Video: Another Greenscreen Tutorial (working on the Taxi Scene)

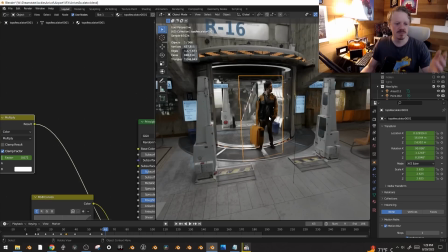(12:25)
So, at its most basic, this is kind of what I'm talking about.
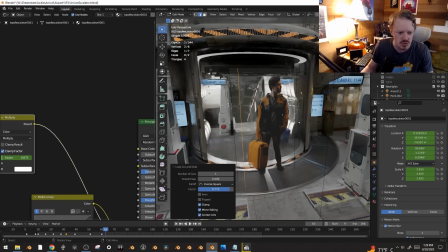(12:28)
You import, the pre-keyed footage here, and you can use Control R to add some edge loops, cut out anything you don't want if you want to keep it nice and clean.
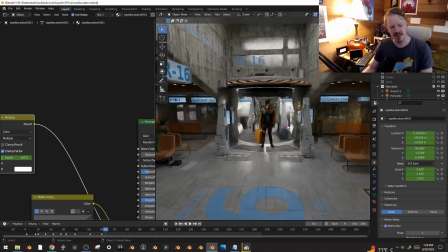(12:37)
And this can work really easily, especially if you're shooting kind of like orthogonal, like you have the green screen, you have the person walking around on the green screen, and you're just kind of filming them. So it's all straight on, they stay the same distance. And for some things, that works really good. I try to advise against that because it's not really cinematography.
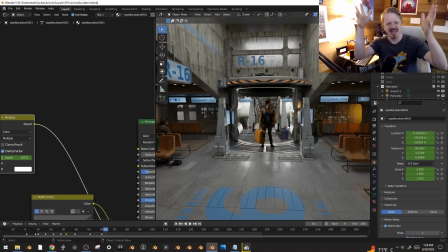(12:54)
Like, you're not really getting shots, you're more getting an element of a person standing on a green screen stage. And I've said this before, even good DPs, they get on a green screen and they stop thinking in terms of shots and they start thinking in terms of like, well, we'll just film you walking around and doing the thing.
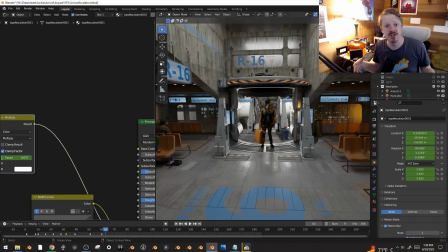(13:10)
It's like you still want to be filming it as if the real location were there. You still want to be picking kind of interesting angles. Sometimes I like to shoot it in a weird way just to force myself to have to come up with something creative during the composite. But yeah, if you just want someone to walk around in an environment, this can work really well. They're always staying the same distance.
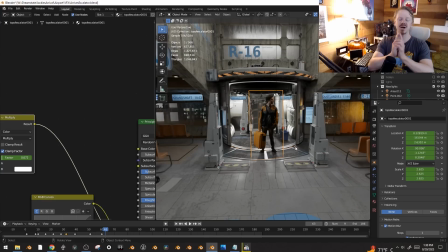(13:27)
They're just walking around in the footage. But let's talk about if you want to be a little bit more complex.
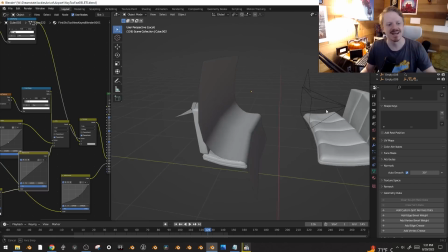(13:32)
I like, and I'll show you how to do all of this in a minute here. I just want to show you kind of what I'm doing
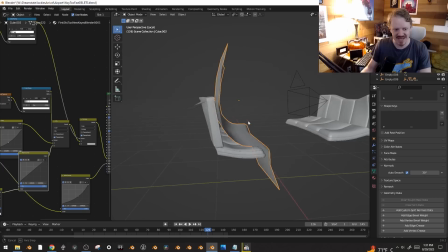(13:37)
first. I like setting up the footage so it's actually existing in the same place as the character would be. So in this case, if Tom is sitting on the bench, I set up the footage so it's basically sitting on the bench too.
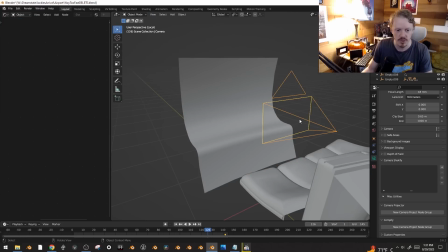(13:48)
And then from the camera's point of view, I project that back onto the surface here.
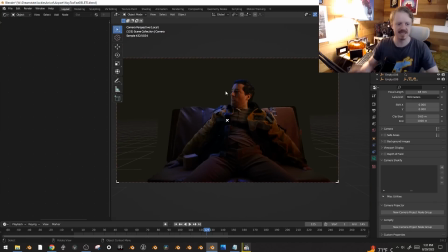(13:53)
So it looks kind of weird from here, but from the camera's point of view, it is a perfectly undistorted version of the footage. And I like to do this for a few reasons. The first one is, here, let's say depth of field.
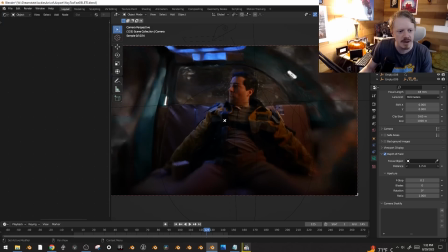(14:02)
If I have a really shallow depth of field going on, I can focus it on his head, and it's about the same, focal depth along with the rest of the taxi, and the depth of field just kind of works. And his knees are out of focus. We can also, turn the focus down and focus on his knees, and yeah, it just is incorporated a lot better that way.
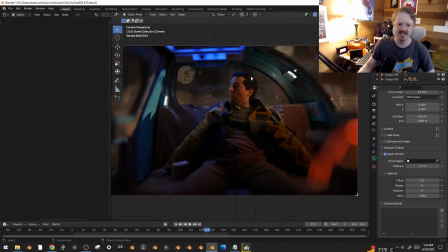(14:19)
Also, the reflections since he's more or less where he's supposed to be in the taxi, all of these reflections are slightly more accurate that you just get for free.
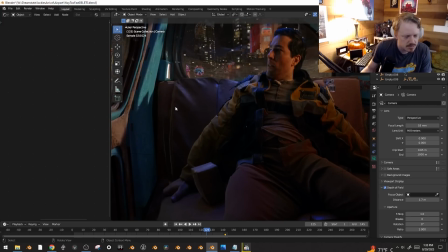(14:27)
And it's not particularly useful in this case, but I had this kind of problem board here. It's just a support board that I wrapped in green tape, and it doesn't key particularly great.
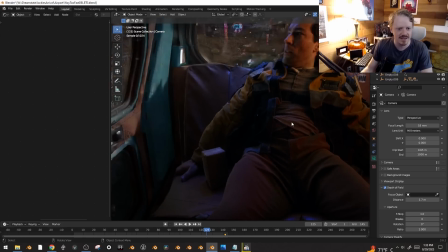(14:34)
I didn't want to roto it. Because this is actually here in the scene, in a few shots, I just slide the projector camera over so that,
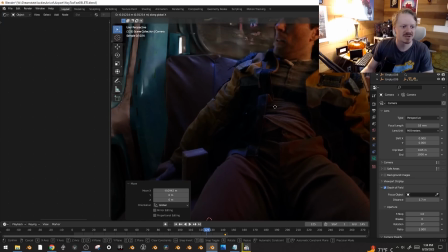(14:41)
here, let's get a better view, so that the geometry of the environment is actually kind of doing the masking for me.
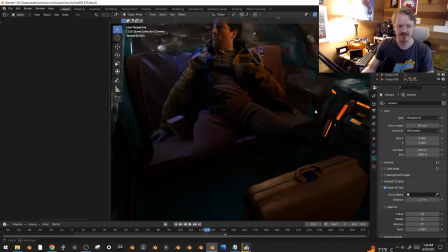(14:46)
Again, it doesn't work great in this scene. But the big reason I love to do it is I can add my own new camera, and this is what I render.
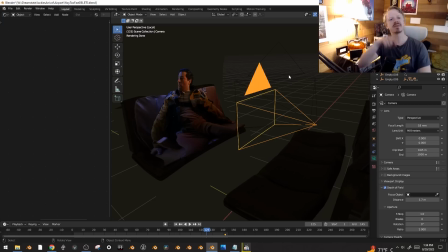(14:54)
So one camera just projects the footage onto there. Using a method, again, I'll talk about it in a second because it's new and kind of fun.
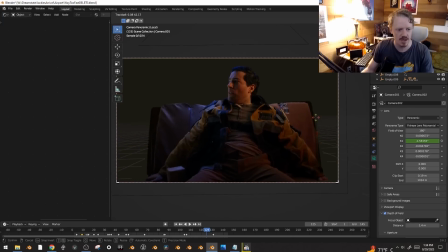(15:01)
And then I'll render out this camera, and this one can be looking at Tom. It can be, panning to look at the little robot taxi AI thing. And more importantly, I can add some of the camera shake. Do you guys remember Camera Shakeify?
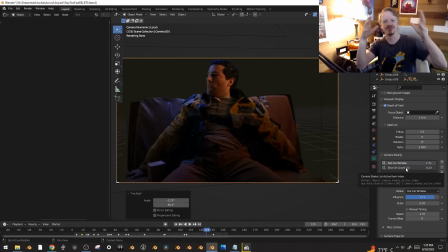(15:15)
It's the add-on Nathan and I made a while ago where we 3D tracked different camera motions, like literally just filming out of a car window or like riding a bike or walking. And so I can add in the actual motion of filming in a car on top of this digital camera with a little bit of bike on gravel just to give it that little bit of a grit,
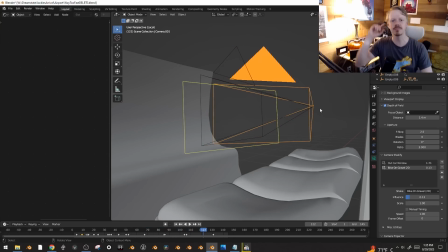(15:34)
But you can see it's actually moving a little bit in 3D space, and our brains are really, really sensitive to those little shifts and that parallax.
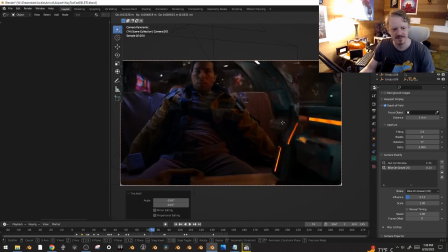(15:42)
Which means it's subtle, but if the camera's shaking around like this a little bit, it all is just going to work just a little bit better.
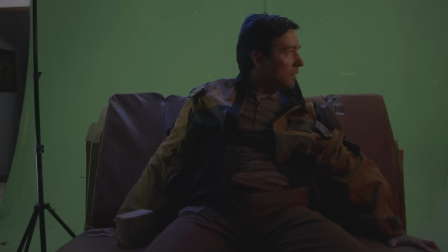(15:49)
There's a few things I really like about this setup, the locked off camera setup.
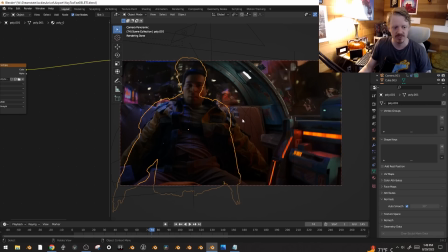(15:53)
The first one is every time I cut back to this angle, all I have to do is replace the footage file on this, and everything just lines up. I can change the environment moving by and all of that, but like the camera setup and the lighting in the environment and any masking and stuff I do,
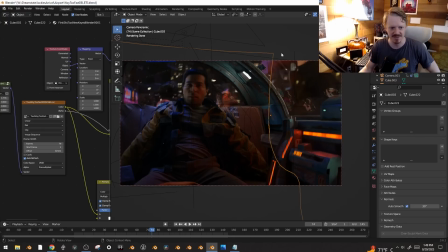(16:08)
it's just the new shot is basically ready to go. I just get to jump into the fun bit of maybe adding some new signs going by in the background. And you can get a lot of variety in there too.
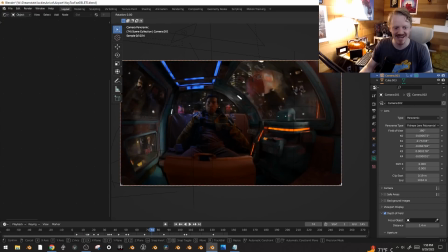(16:16)
I love that I can change the camera angle. I can go, super fisheye and stuff if I want to, look around, and it doesn't feel like I'm just cutting the same shot over and over.
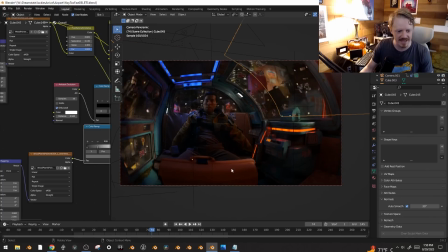(16:25)
If I were really smart, you can see right now his bag is, oh wait, we're in fisheye, so it's hard to know where I'm actually selecting here.
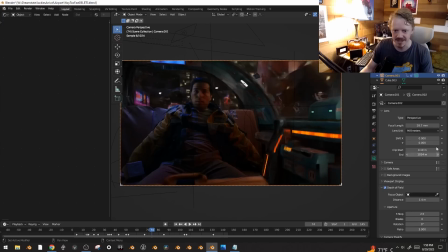(16:31)
Let's go into perspective here.